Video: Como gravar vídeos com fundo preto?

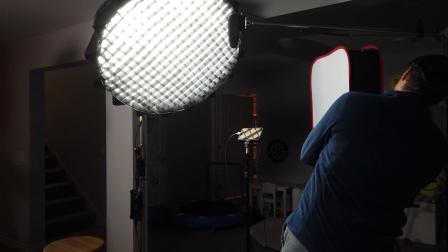E pode ficar melhor ainda se eu ligar então a minha terceira luz e deixar agora ela dando uma preenchida nas sombras. E eu posso ajustar do jeito que eu achar, meio que por gosto, qual que é a intensidade adequada dessa luz.
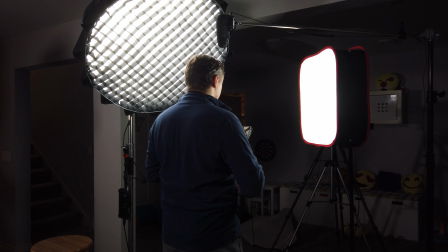Eu inclusive posso deixá-la bem mais forte e aí tem um efeito que eu não acho
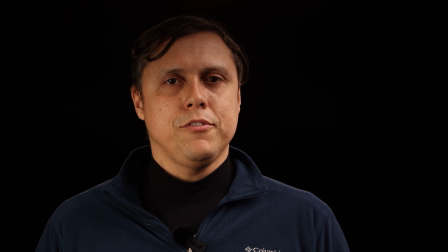que fica tão cinemático não fica tão cinematográfico eu gosto de criar um pouco de sombra e criar um pouco de
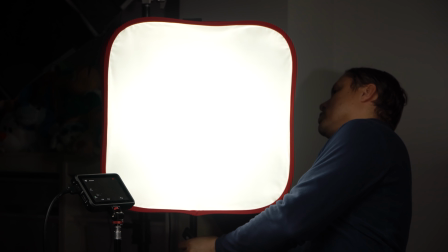tridimensionalidade no rosto então por isso que eu deixo essa luz sempre um pouco mais fraca do
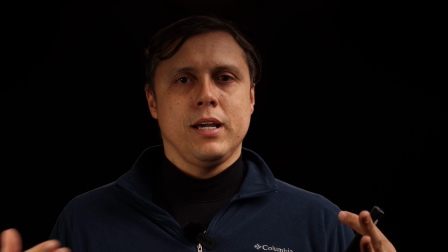que a luz principal então essa é a forma que você consegue ter uma luz principal,
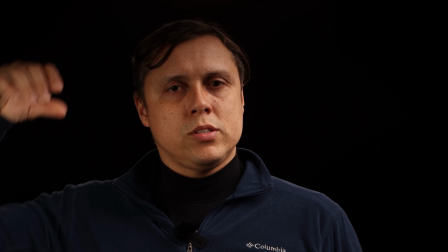ter uma luz de preenchimento ter uma contraluz, um hair light um back light que vai te separar do fundo e esse é o segredo para que você consiga ter um fundo dessa forma. Mas tem muito mais pra gente conversar nesse vídeo. Vamos falar um pouquinho sobre o áudio. Todo mundo sabe que o áudio é 50% do vídeo. E nesse momento vocês estão ouvindo o áudio do Rode Wireless Go que é um microfone de lapela sem fio,
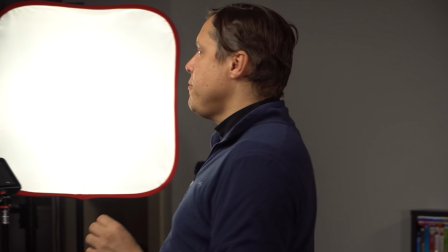que eu tenho utilizado bastante aqui no canal. Porém, pra fazer o áudio ficar perfeito mesmo, eu utilizei esse outro microfone, que eu não sei se o Victor vai conseguir mostrar.
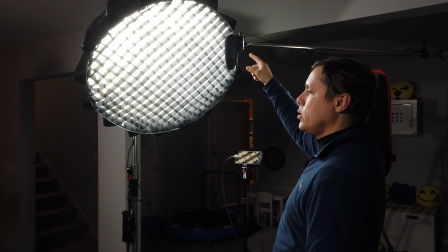Esse daqui é o Rode VideoMic Pro Plus é um microfone shotgun, esse é um microfone muito bom, que tem uma qualidade de áudio muito boa, desde que você o posicione da forma correta, então ele tem que ficar aqui por cima de você,
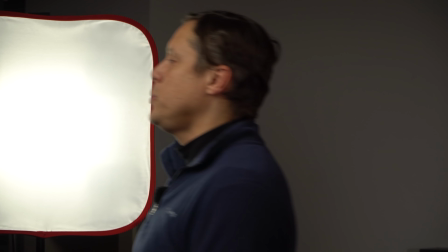o mais próximo possível da sua boca,
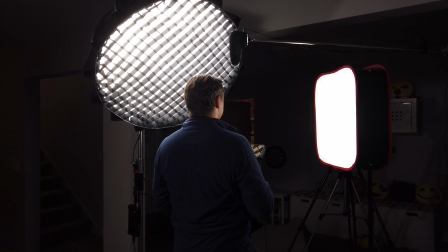eu acho que ele deve estar, sei lá, mais ou menos um palmo de distância de mim só um pouquinho acima do enquadramento se abaixasse ele só um pouquinho a mais, ele já estaria aparecendo no enquadramento quanto mais próximo de mim, melhor vai ser a qualidade do áudio,
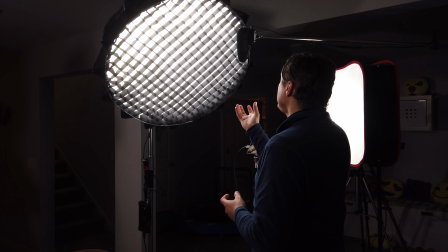porque ele é um microfone direcional ou seja, ele vai capturar o áudio com muito mais facilidade aqui nessa direção,
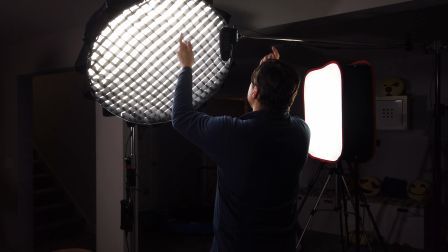vindo de baixo pra cima e vai rejeitar o áudio que estiver vindo por todas as demais direções porque nesse momento aqui no meu basement, nós temos uma série de ruídos eu estou ouvindo, por exemplo, o barulho do meu aquecedor de ar o barulho do meu aquecedor de água o barulho do meu water softener, tem ventilador aqui nessa lâmpada e provavelmente quando vocês estão ouvindo o áudio desse microfone que eu vou
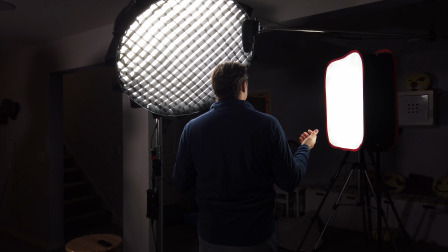trocar agora você provavelmente não ouve nenhum desses ruídos fica de uma forma muito mais silenciosa. Então o segredo do áudio é você ter o microfone shotgun posicionado o mais próximo possível da sua boca, de cima para baixo, como vocês acabaram de ver. Agora, qual é o equipamento para gravar o vídeo? Qual é a câmera, qual é a lente que eu estou utilizando?
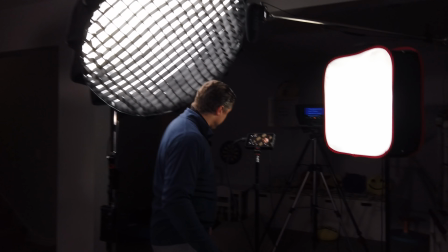Então, agora eu vou pedir para o meu filho Igor, que está aqui atrás, ficar aqui nessa posição, para que você tenha um ângulo mais interessante, e essa vai ser a parte mais difícil para o Victor conseguir me gravar. Conseguiu dar o enquadramento aí, Victor? Ok.
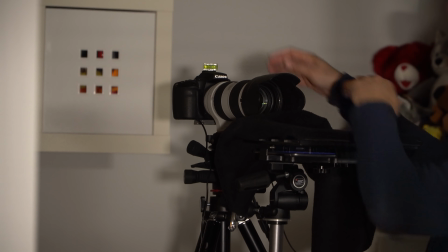A câmera que eu estou utilizando é essa daqui, olha, essa daqui é a Canon 90D, ela me gravou a 4K, 24 quadros por segundo,
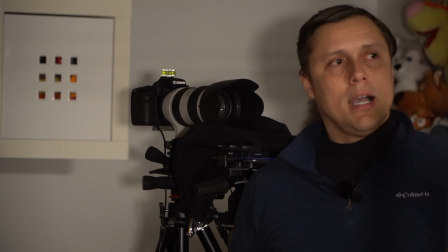eu utilizei shutter de 1 sobre 50, ISO 100, assim me ajuda ainda mais a deixar o fundo bem preto,
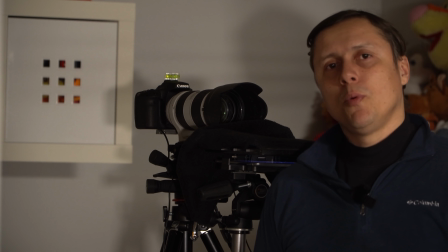e deixei f2.8 com essa câmera.
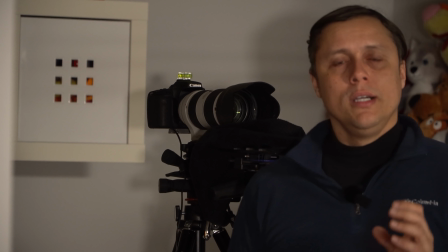A lente que eu utilizei foi a lente da Canon 70-200 f2.8, ela estava a 70mm,
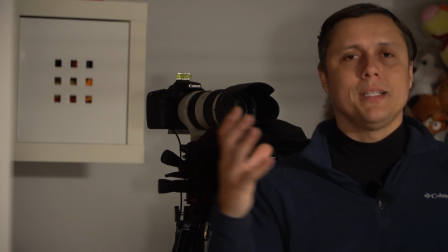e assim eu consegui ter uma compressão interessante no meu rosto,
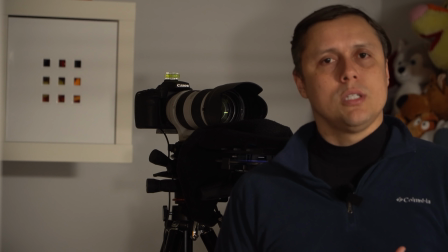para que eu ocupasse uma boa a parte da resolução do sensor e tivesse uma definição mais legal no meu rosto,
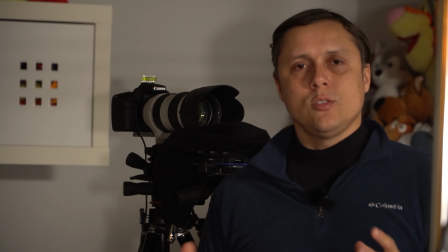mas por isso eu tive que ficar mais ou menos a uns 3 ou 4 passos de distância da câmera.
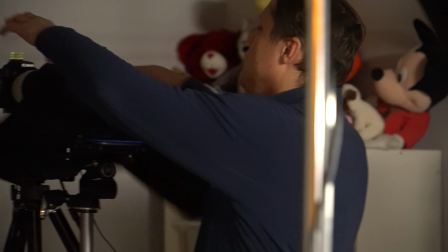Agora, a parte da fluidez para você conseguir gravar 8 minutos contínuos de vídeo sem ficar gaguejando,
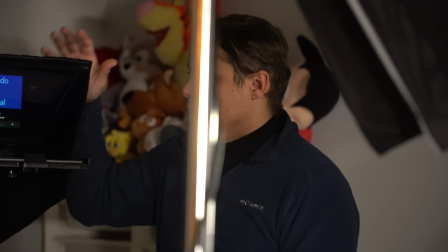é esse equipamento aqui, que agora vai ser o maior desafio para o Victor ainda conseguir mostrar isso daqui.
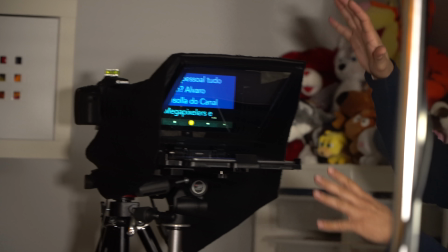Está conseguindo pegar bem aqui o teleprompter, Victor? Não tem problema. Esse teleprompter aqui é uma coisa super barata, é um tripé,
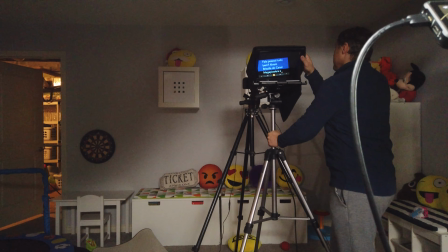é um tripézinho extra que eu estou tirando aqui da câmera para que vocês consigam ver.
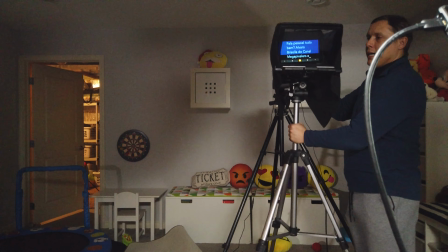Nesse tripé eu tenho uma base, vou ver se eu consigo apontar aqui um pouco melhor para o Victor.
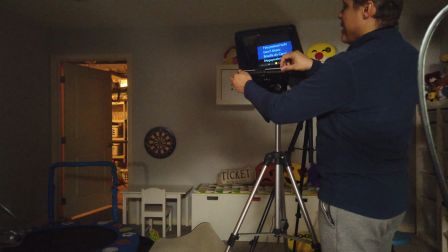Eu tenho uma base de plástica,
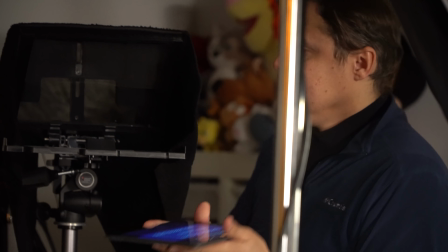uma base de plástico, onde eu apoio um iPad e aqui na parte de cima é simplesmente um vidro, é um vidro.
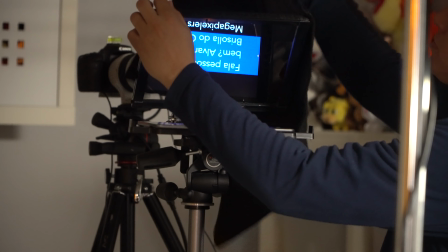Aqui tem um pano, certo?